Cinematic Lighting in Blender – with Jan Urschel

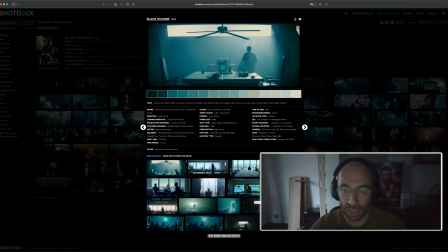Here we can, with this scene I'm going to do, and we can really break down the elements that are in the room and then also analyze the lighting setup. So this is purely for the sake of this little demo. I'm going to use this scene, as I said.
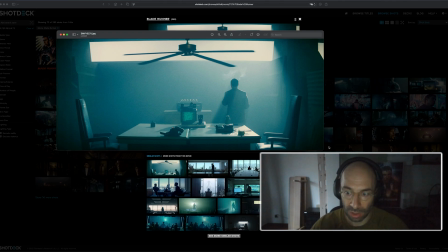So I have downloaded the image, so I'm going to just show you a little bigger here.
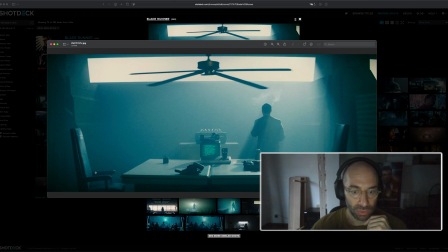We have a table, we have a fairly small room, 2 chairs, we have a guy standing here and maybe like a little cupboard in the back, the fan, and then this wall here that's probably at a bit of an angle, and then we have this like really strong light shining in. You can't really tell if it's artificial or if it's supposed to be sunlight.
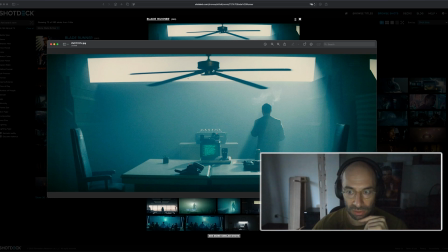The movie is really heavily graded and color corrected, so we will just use an artificial light for the sake of this exercise.
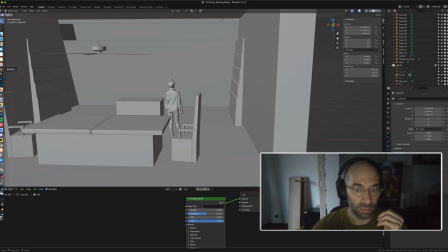So I have prepared this scene already in Blender, so you can see here I made this little room here.
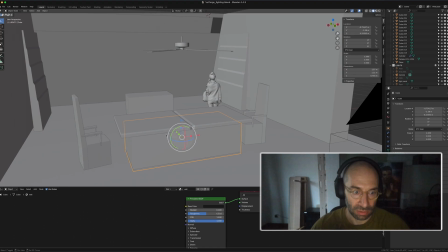I just used any kind of figure I just had, and of course the table and the chairs don't look accurate, of course. It's just I have kind of placeholders here. The materials will not be correct as well because I really want to focus here on the lighting, so it's completely incomplete,
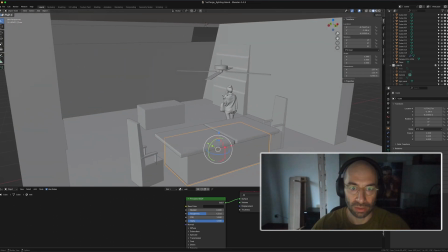but you can see kind of that at least I can control my lighting within this little scenery.
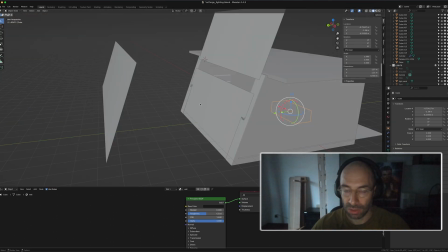This is what it looks like from the outside. Of course I don't need anything else.
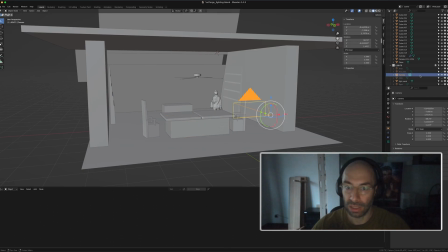I've set up the camera exactly how, or more or less exactly how it is in the shot, so I can go in here and see the frame exactly.
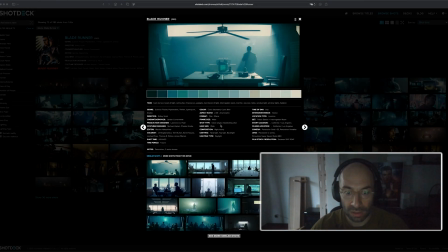The good thing here is that I can see exactly the format. Often I can see the lens that was used as well. I can take this information and use that in Blender. So we can see here that my framing is
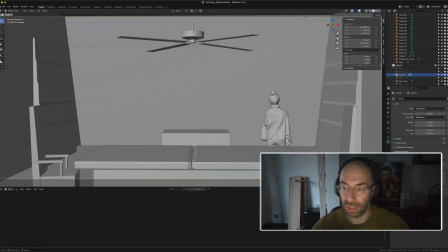239:1, and I'm going to use a 35mm lens, and that kind of matches what's in the shot. So I have that image on my separate monitor, so I can emulate it, of course, while I do the work.
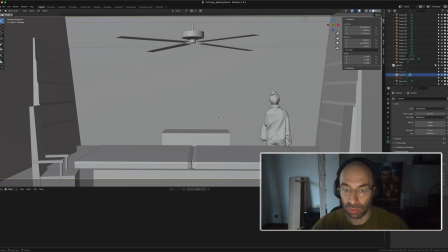You should do the same, and you can also pull it up because I'm only going to show it when I'm done here. So I approximated everything, the position and everything, so for the sake of this, because we're not going to get 100% correct, of course, but we were going to get as close as possible.
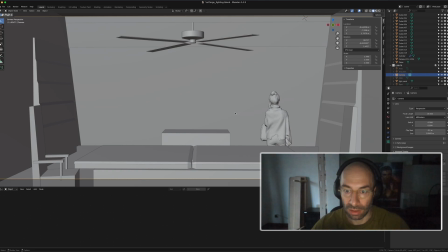Please do note that this is not a technical Blender tutorial on how to achieve this really. It's more about like getting the look, getting the lighting set up, right? So I'm not going to go over every single little setting or anything. So we have this now.
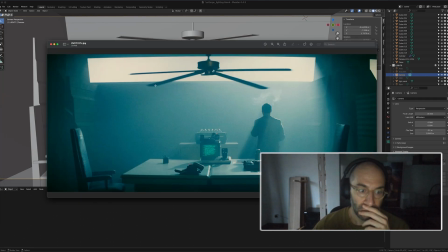When we take a look at the scene itself, let's have a look at the lighting. So there's a fair amount of diffuse lighting that comes in here. And then we have this really strong light that focuses our attention on this person here.
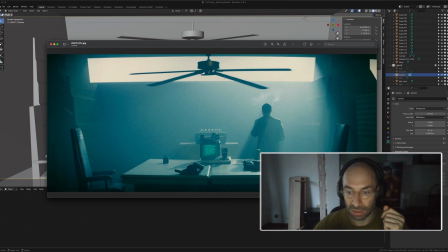The light's quite blown out. It's really high contrast scene. So we'll have to think about how to achieve that here. We have a couple of smaller lights. I mean, they don't really give anything. They don't really cast any light on other objects, but they are there to also guide our eye.
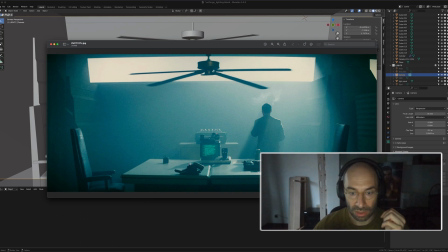Like this is secondary and tertiary kind of like focal points. So these like red lights that are really stand in strong contrast to the rest of the color here will of course also kind of give us little like points of focus that we see like, oh, what is this? What is this? I skipped those for now because it's really only about the big kind of lighting scenario here.
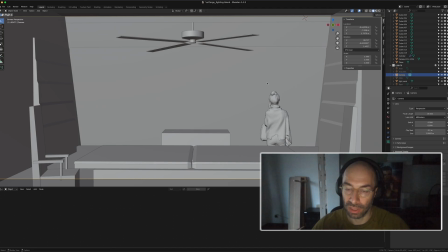So if we go into Blender, then I set up a couple of lights already. I'm going to use the render engine cycles because it's a bit more accurate.
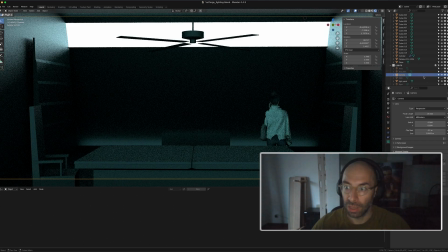So at first there's really not much in there. I have here a light panel.
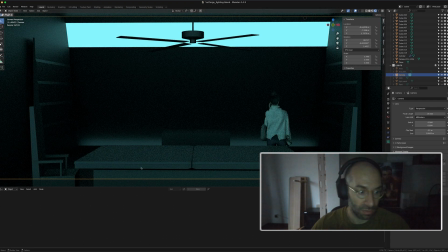And I have the world settings kind of. The world settings, meaning the light that comes from the environment, is really just kind of like similar to the color that we have in the shot, and it doesn't do much else. I don't have an HDR or anything. You can probably use one if you find an appropriate one.
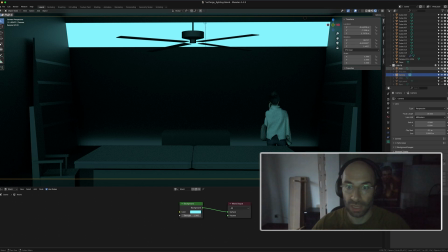And then in order to get this really blown out light, I could use an area light and to get a bit of like the shadows going and everything here,
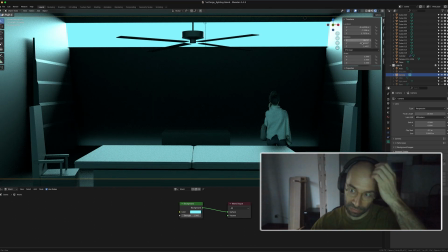but it doesn't really give me this blown out super strong kind of feeling. So I have used like a texture emission kind of setting here.